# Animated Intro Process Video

everyone! Today I'll be sharing my process for making this animated intro for my friend Frank's new plant-powered athlete series,
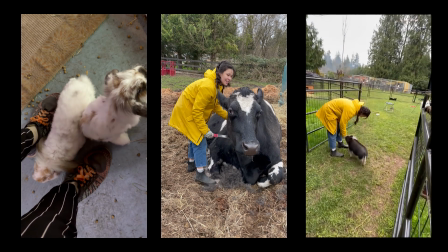0:09 showing everyone that no animals need to be exploited and killed to live a full and epic life.
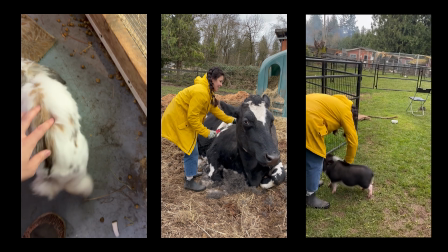0:15 I hope you enjoy it!
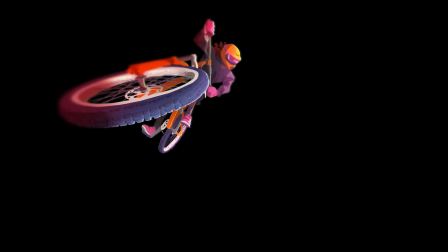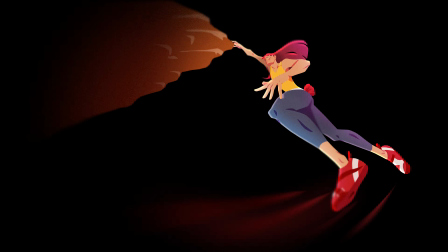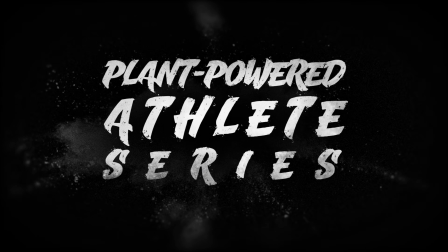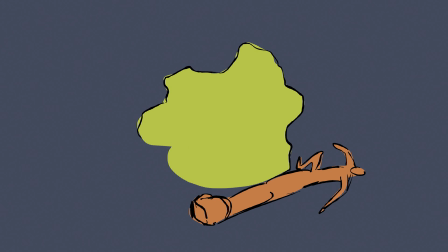0:31 I first started with animatics. This draft was designed to resemble footage from a 360 camera.
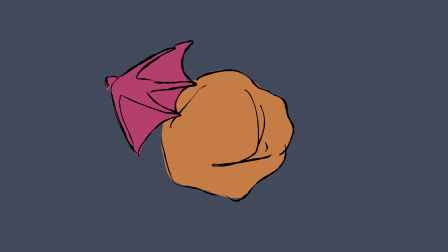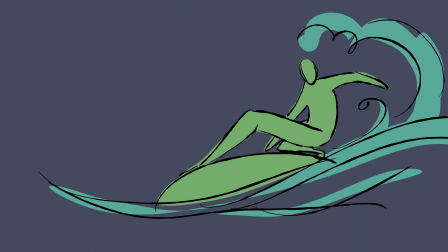0:43 The second version, the one we went with, was intended to have more of a fisheye lens look.
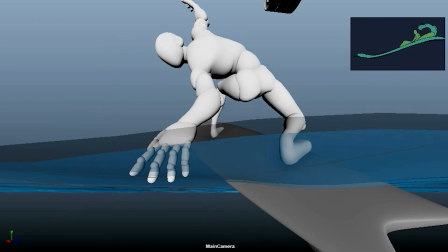0:51 I then started blocking it out in Maya using a body mechanics rig, trying to match the key poses from my animatic and get the same feeling.
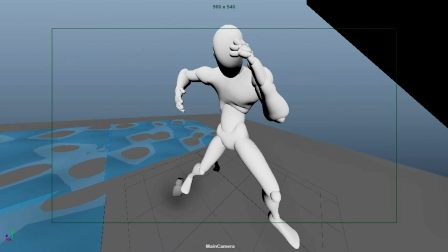1:01 After a lot of iterations for the character and the camera, I finalized the animation on 2s.
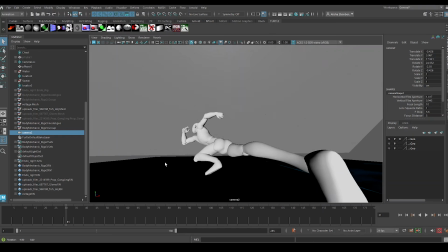1:08 To get some nice foreshortening effect,
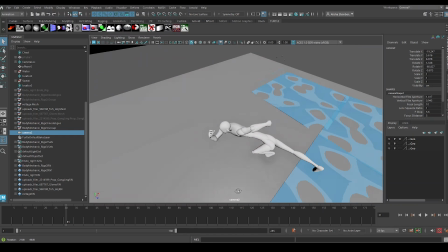1:10 I shortened the camera lens and also pulled apart the rig dramatically to get some body parts close to the camera and some far away from it.
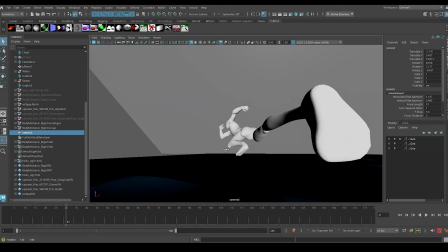1:18 Here are some examples of how these poses look outside of the camera view.
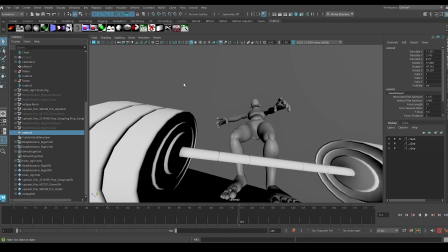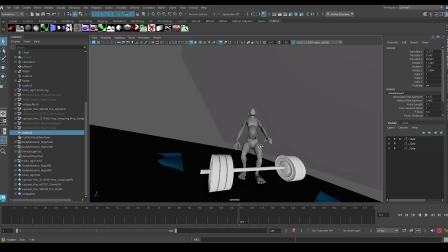For this project, as long as it looks good from the camera view, it's all good.
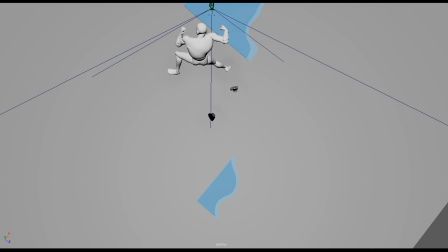1:41 Additionally, because the camera is moving smoothly on 1s, but the character is on 2s, it looks quite choppy in perspective.
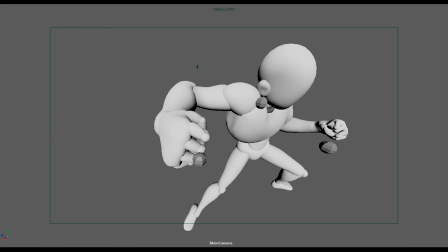1:49 If your camera is animating on 1s and your character is on 2s, you may get some choppiness or jumpiness as you see here.
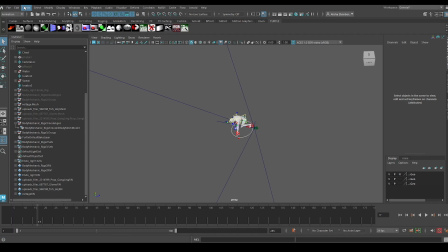1:59 To resolve this, I use my trusty locators. I create one locator for the camera and one for the character, and middle-click drag the character locator into the camera locator. I then parent constrain the camera locator to the camera and the character locator to the character's root or main control.
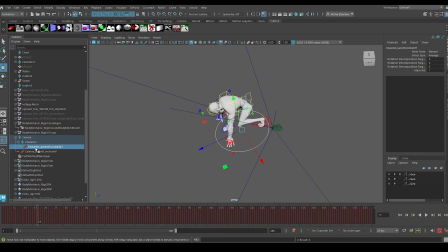2:21 I then bake out the character locator, delete the constraints, and constrain the root or main control onto the locator. Now the locator is driving the root motion of the character,
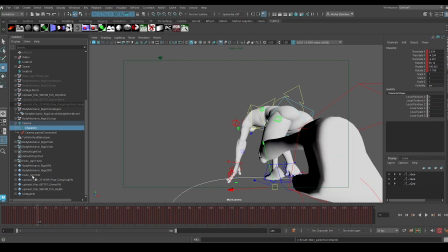2:32 and it is recording the motion relative to the camera, so all edits will be from camera view.
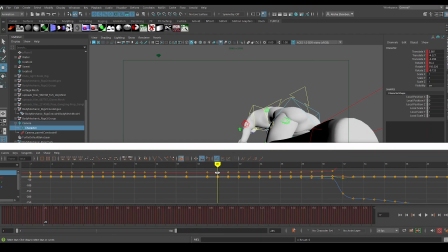2:39 I then go through the timeline and delete every 2 frames or whatever isn't a keyframe that I want to keep.
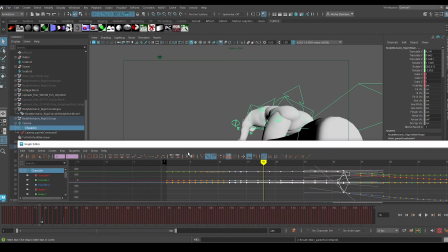2:45 When I change these into step tangents, you can see that the character is now properly on 2s.
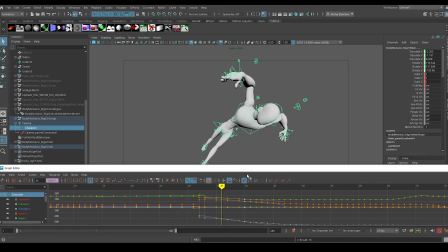For this project, all of this wasn't really necessary, as there was no background anyway.
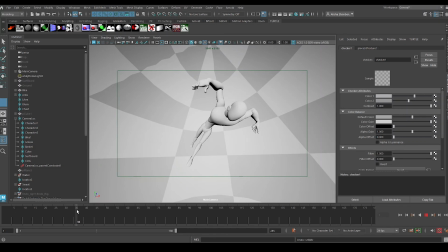3:10 But if you have a scene where you have a background and your camera is animating smoothly,
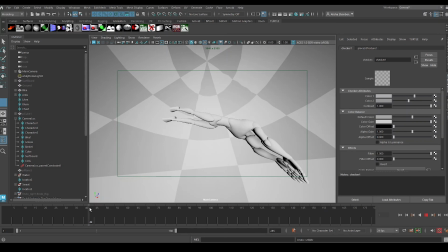3:15 this will help get your character on 2s and maintain smooth camera and background motion.
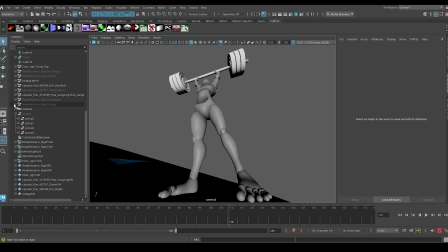3:23 To create the fisheye lens effect, I used Arnold Render in Maya. This can be achieved by going to the attributes for the camera, under the Arnold section, and playing with the radial distortion.
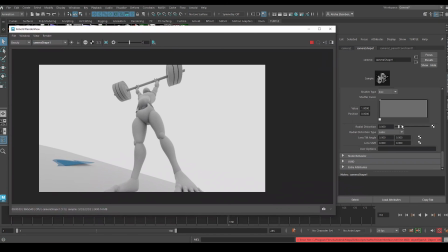3:36 This can only be seen in render view, not in the viewport. So as I was animating, I constantly checked the renders to make sure the poses and angles were looking the way I wanted them to.
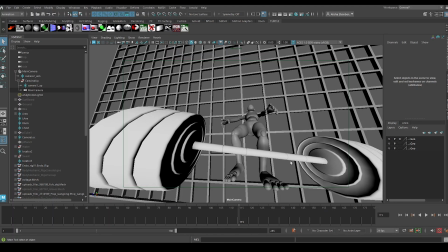3:51 This radial distortion gives the image a rounder, softer look than just the shorter focal length.